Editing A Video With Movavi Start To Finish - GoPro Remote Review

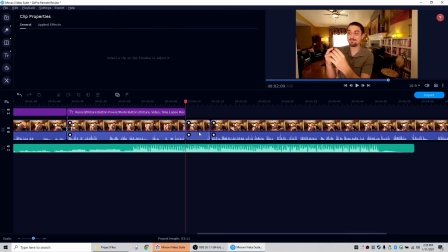She was giving me a little bit of direction, because we do not use a script on any of our videos.
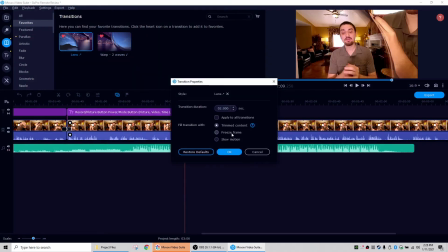This is all improvised. So it looks like she was just giving me whispering something to give me direction for this next section.
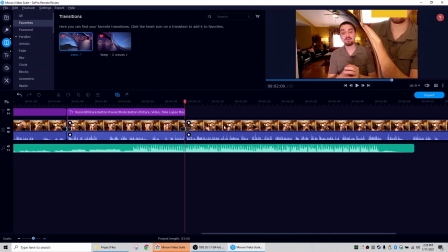So we're just going to cut that out, throw a transition, so you don't hear that, you don't see me jump on the screen because we're using a transition.
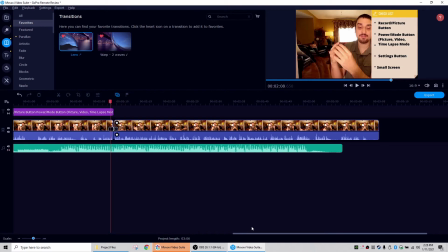So it looks like we have maybe one last section, and then I have to see what was done on this clip. So let's look at that next.
Goes.
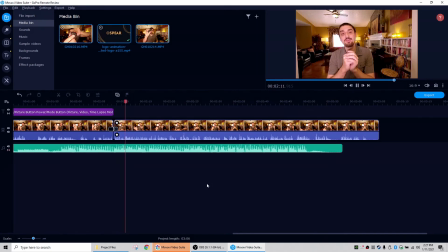Now we got this because Chandra and I are not always together to shoot these videos, and so sometimes you don't have a cameraman, and it can be difficult to control the GoPro while you're trying to film and present products on screen. And while we do have the phone app, it's a little finicky with us.
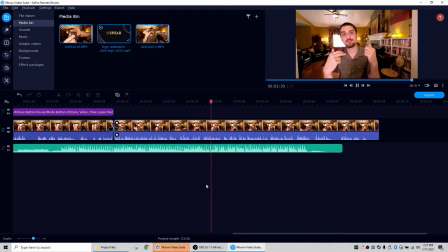You can't always see yourself on it depending where you have your phone in the shot. And it seems like if the phone shuts off or has any issues or loses its connection to the GoPro, it stops your shot. So we've ended up with a few videos where I've had to piecemeal like 4 or 5 different takes together,
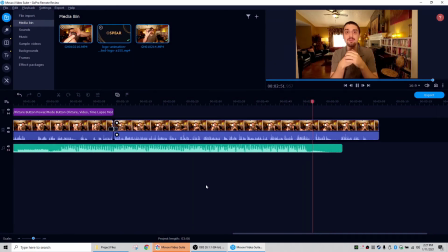where Chandra was doing one take or I was doing one take, but the phone losing connection made it 5 little videos. So we're hoping this is going to help with that, and we will see how it goes. Hope this helps.
Okay, so we're going to cut off that little bit at the end there.
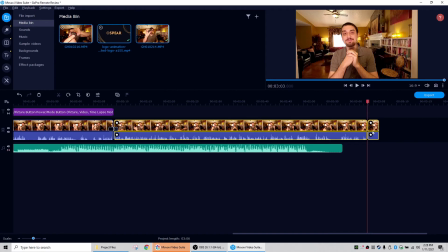And now we are going to put in the, see what this is, but I could potentially end the video right there.
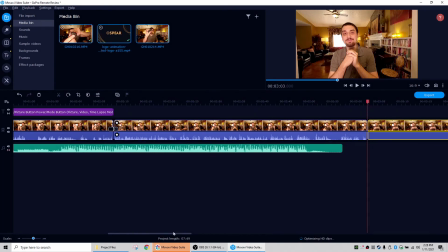So we're just going to see what this is about here. Oof, there's a lot of video there.
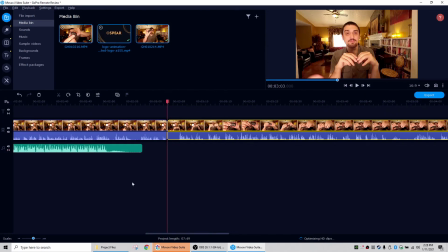So that really spiked our thing. As usual, I trim off the little bit in the beginning.
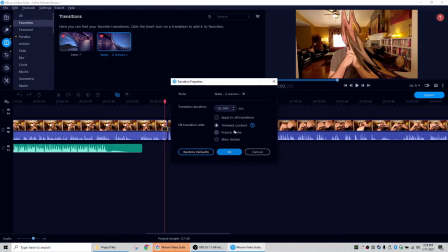And that's going to look weird if we don't put a transition. And this is what I was talking about.
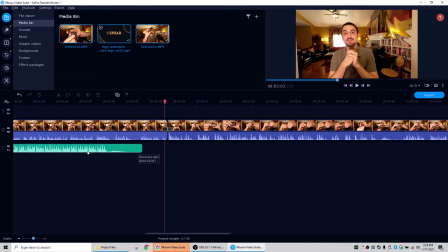Sometimes I have to use multiple music tracks. You see this one ended.
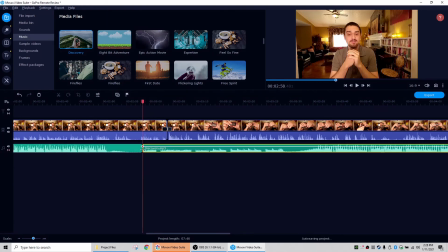So to help it not be as noticeable, I'm just going to drop in the same music track and adjust the volume.
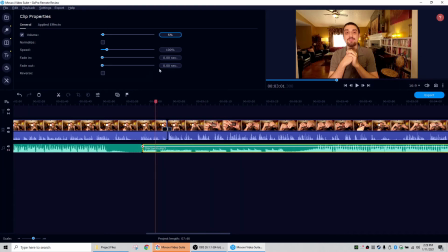And usually that will help you not pick it up as bad.
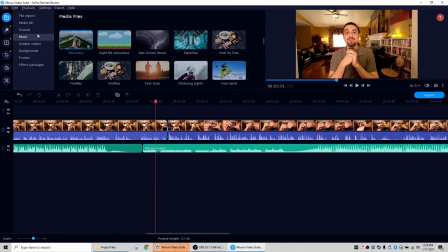Let's see what this next clip was about. That apparently was like 4 minutes long.
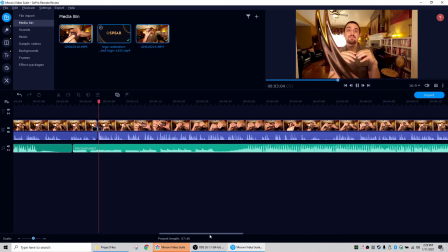See how it goes. Hope this helps. So in looking at the charging device, we have...
Ooh, okay, so this is why we use Magic Enhance. So you can see in this one with the Magic Enhance, my skin's a little brighter.
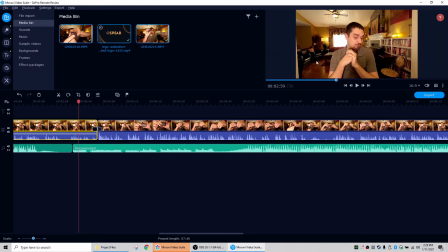You can see the lights are a little brighter behind me. The floor looks a little darker, the furniture looks a little darker. It really draws out the colors. Compared to here, where I look a little darker, you can see the
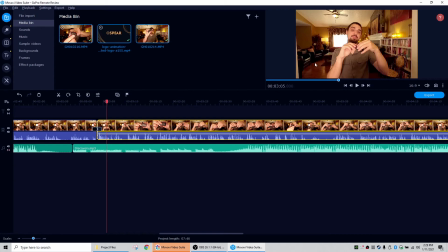dark spots I have under my eyes because I don't sleep well most nights. So I have like little dark rings. They're more noticeable here compared to here. The lights aren't as bright. The floor is a little lighter.
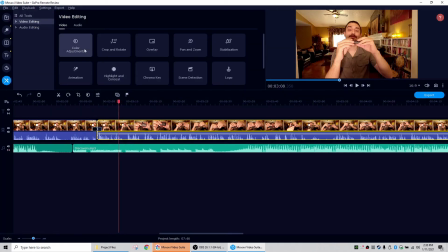So that's why Chandra and I put it on every single clip. And my audio sounds off because we're not using that voice enhancement.
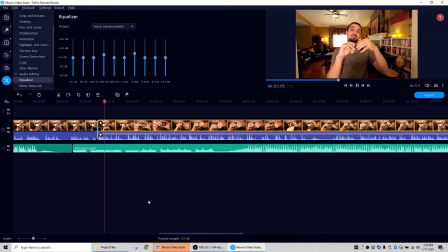Now let's see what we're talking about.
The charging device, we have discovered some difficulty.